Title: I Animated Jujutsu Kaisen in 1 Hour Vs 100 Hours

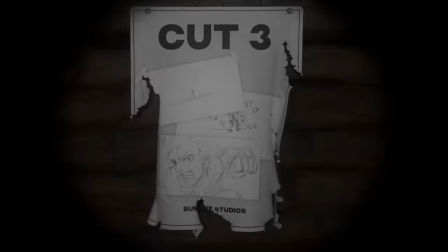(7:57)
Up next is cut 3, which features Yuji dashing towards Sukuna about to strike him.
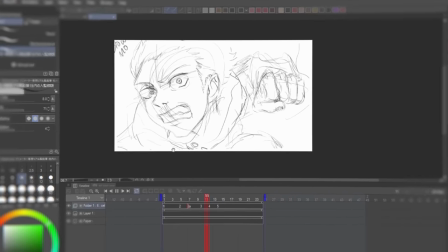(8:01)
For this shot, I started with the final pose, which helped me visualize the earlier frames, if that makes any sense.
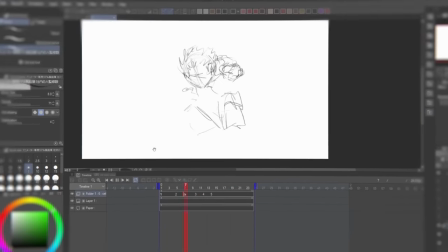(8:07)
Yeah, that doesn't make any sense. But either way, I took that single frame and kept on reusing it, since I wanted to do a slow motion kind of shot towards the end, so it'd be like it starts fast, then it ends slow.
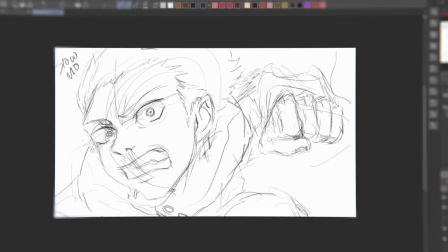(8:16)
I tweaked the sketch with the transform and the stored tool, so that I didn't have to redraw the sketch over and over again.
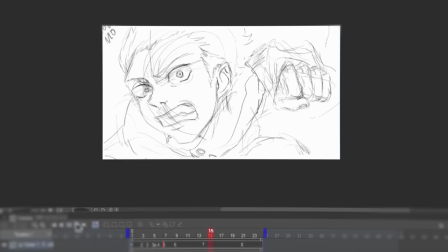(8:21)
This looks horrible right now, but it's gonna come together in just a moment. I then went back and animated the rest.
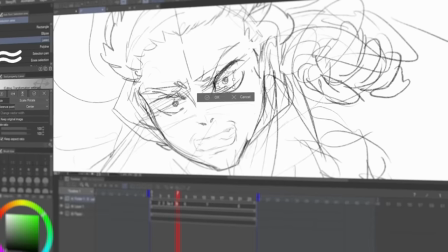(8:26)
Some of the frames looked a bit goofy, but since they were gonna appear really fast, it doesn't really matter, to be honest.
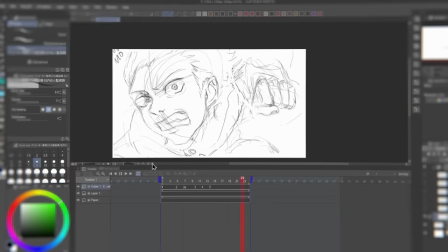(8:31)
I also added a couple of impact frames and added in-betweens. I went ahead and started working on the line art, which I did frame by frame.
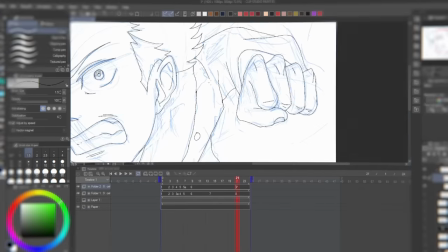(8:37)
I made sure to properly tweak certain aspects of the parts I distorted so that I could look more organic.
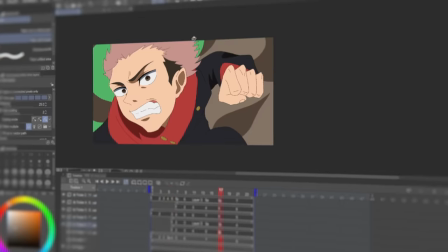(8:41)
I went ahead and also added debris and smoke flying around in the background to add more force to the scene.
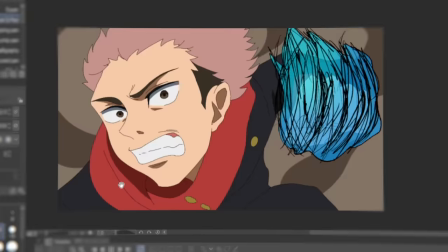(8:46)
And after doing all of that, this cut came out extremely clean.
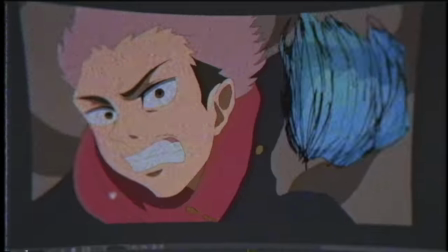(8:49)
These two cuts took a lot longer to make than I anticipated, so I decided to finish the day on this high note and leave the rest for the final day, in which I was going to have to lock in extremely hard. It is now day four. I have a pretty long day ahead of me if I want to make something at the very least pretty decent.
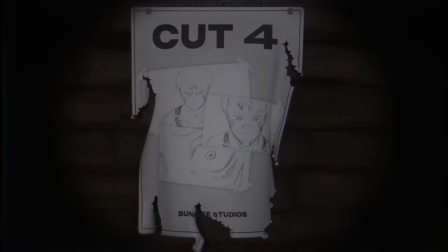(9:04)
Lock in chat! In cut four, Sukuna gets caught off guard and the camera zooms into his eye because Yuji is about to hit him in the face.
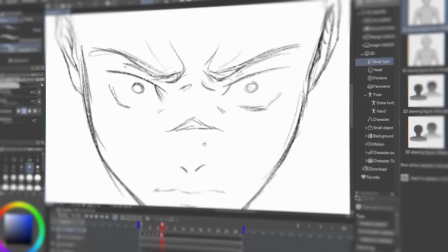(9:10)
Most of my brain power for this cut was used up during the storyboard section with the 3D models and the sketches.
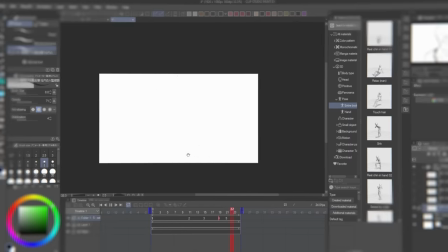(9:15)
So I simply imported in all the sketches from the storyboard and drew the in-between frames to make the motion look smoother.
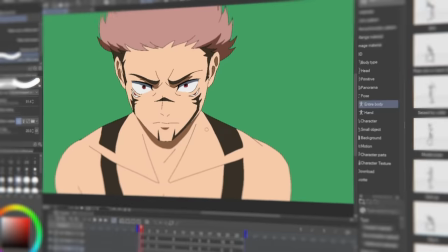(9:21)
The final frame of this cut zooming into Sukuna's eye was super smeared, which gave the shot a nice sense of speed and serves as the perfect transition into the next cut.
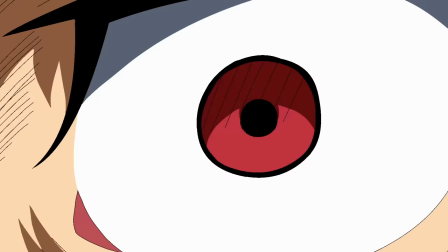(9:29)
And now that it's done, I gotta say, this is probably one of the coolest cuts of animation I've done on this channel so far.
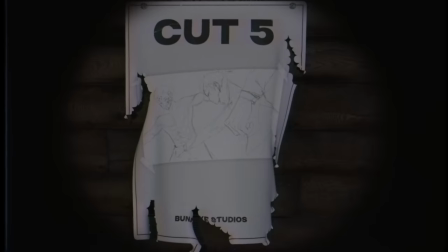(9:35)
Up next was cut 5, which features Yuji punching the fuck out of Sukuna.
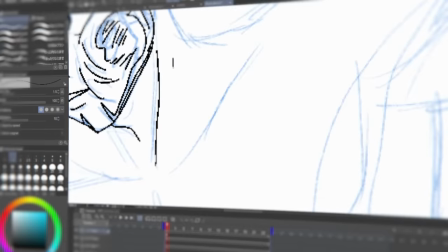(9:39)
For this cut, I decided to separate Itadori and Sukuna into two separate project files so that when I import them into After Effects,
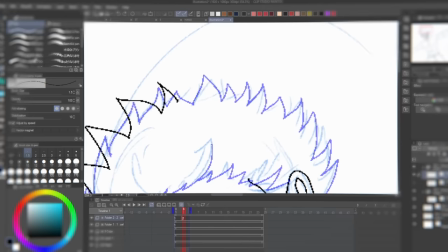(9:46)
I'll be able to move each character individually, giving me more control over the drawings. Honestly, the animation wasn't hard at all, I'm not gonna lie.
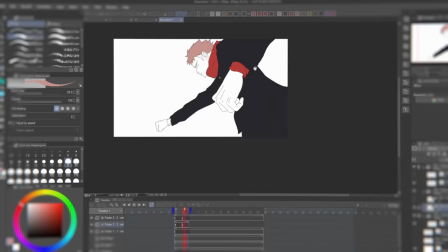(9:53)
I just looped two frames of the hair in Yuji's clothing, waving in the wind to add extra impact.
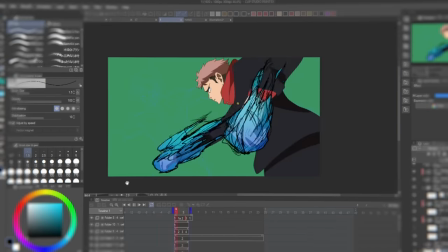(9:57)
I animated Yuji's cursed energy in once, which is looped in the same way, but it has a couple of extra frames, which sort of allows it to stand out a bit.
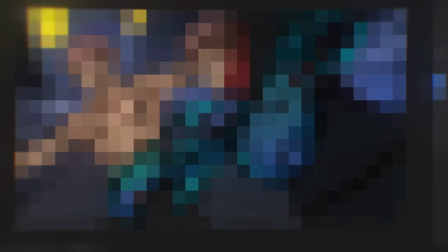(10:04)
This cut is pretty straightforward, but the magic will emerge after the shot is fully composited. Now for the final cut.
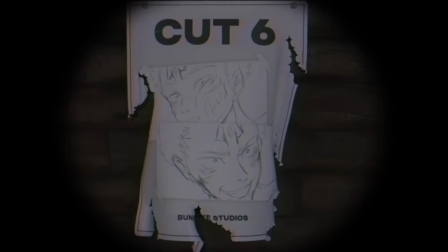(10:10)
Tsukuna looking surprised after Yuji's attack. Even though he's surprised, he's totally unharmed and turns to Yuji with an evil smile.
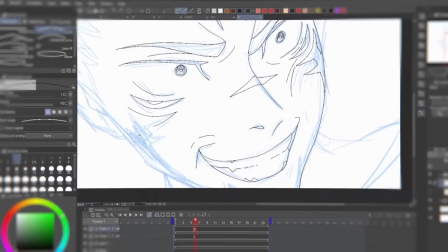(10:16)
At this point, I only had a couple of hours left, So I just got straight into animating without any hesitation. This cut uses a lot of the same techniques as cut two.
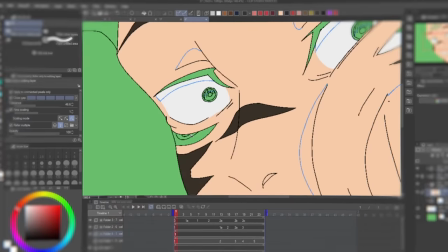(10:24)
So I'm not going to go over the same things all over again. As the clock was ticking down increasingly faster, I started to rush some of the drawings.
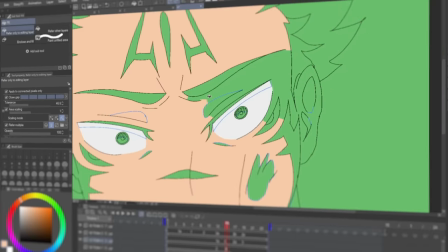(10:30)
And some of the frames started to look really bad. But that's totally on me. I wasted a ton of time earlier in the process, which only led me to end up paying for it at the very end.
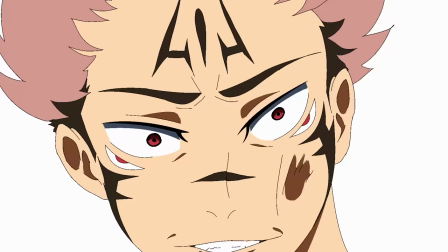(10:39)
And with that, the animation phase was finally finished, leaving me with around two hours and 30 minutes to do all the backgrounds and compositing.
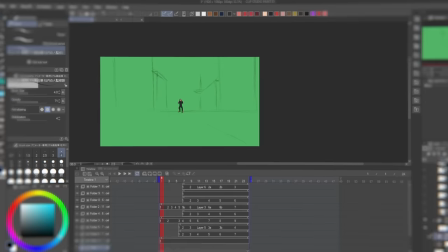(10:46)
It is truly time to lock in. I wanted this animation to take place in a city at night, with tons of buildings and lights to add to the atmosphere.
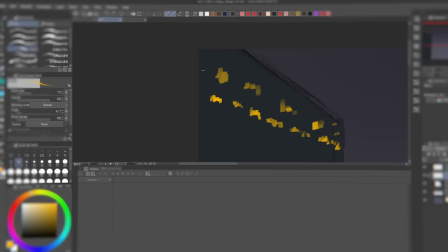(10:53)
I actually took some inspiration from a recent trip I took to Niagara Falls, where there was this one building that stood out to me, and I thought it would be really cool to add to the background,
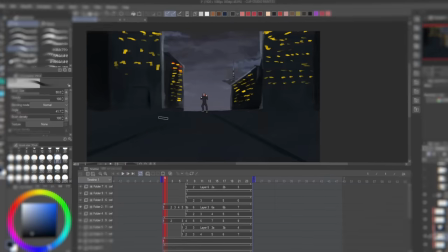(11:01)
so I just threw it into the project off the top of my head. I was actually rushing through these because, you know, time constraints, so even though they came out a little rough, I'm happy with how it turned out for what it is.
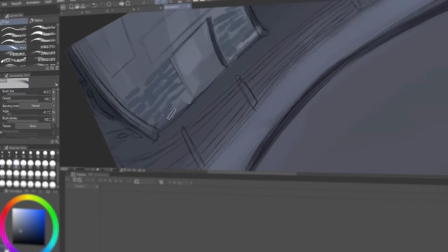(11:10)
I drew one more background that was in a pretty interesting perspective, so that I could reuse it across multiple cuts without it feeling repetitive.
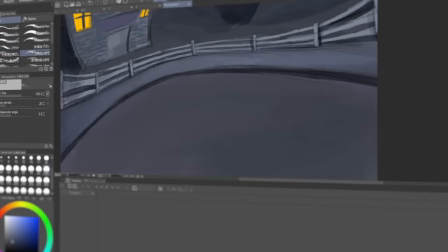(11:16)
In fact, I ended up using this same background for cuts 2, 4, 5, and 6.
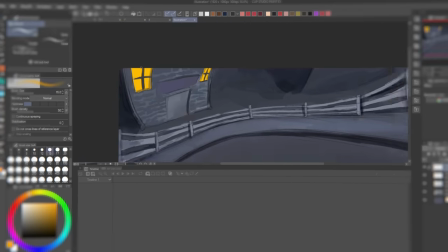(11:20)
Although this is not optimal and won't look the best, doing it this way saved me a ton of time, and it sort of gets the job done.
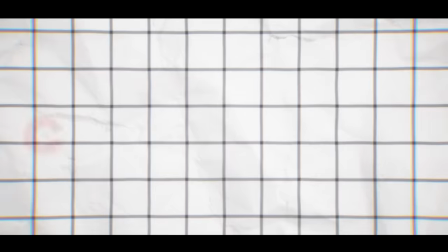(11:26)
These are the background assets I drew up. Finally, it's now time to bring everything together with a compositing face.
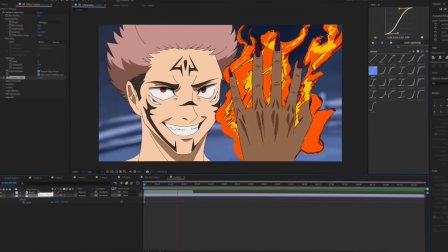(11:31)
I started by dropping in all of the backgrounds, making sure they lined up with every scene.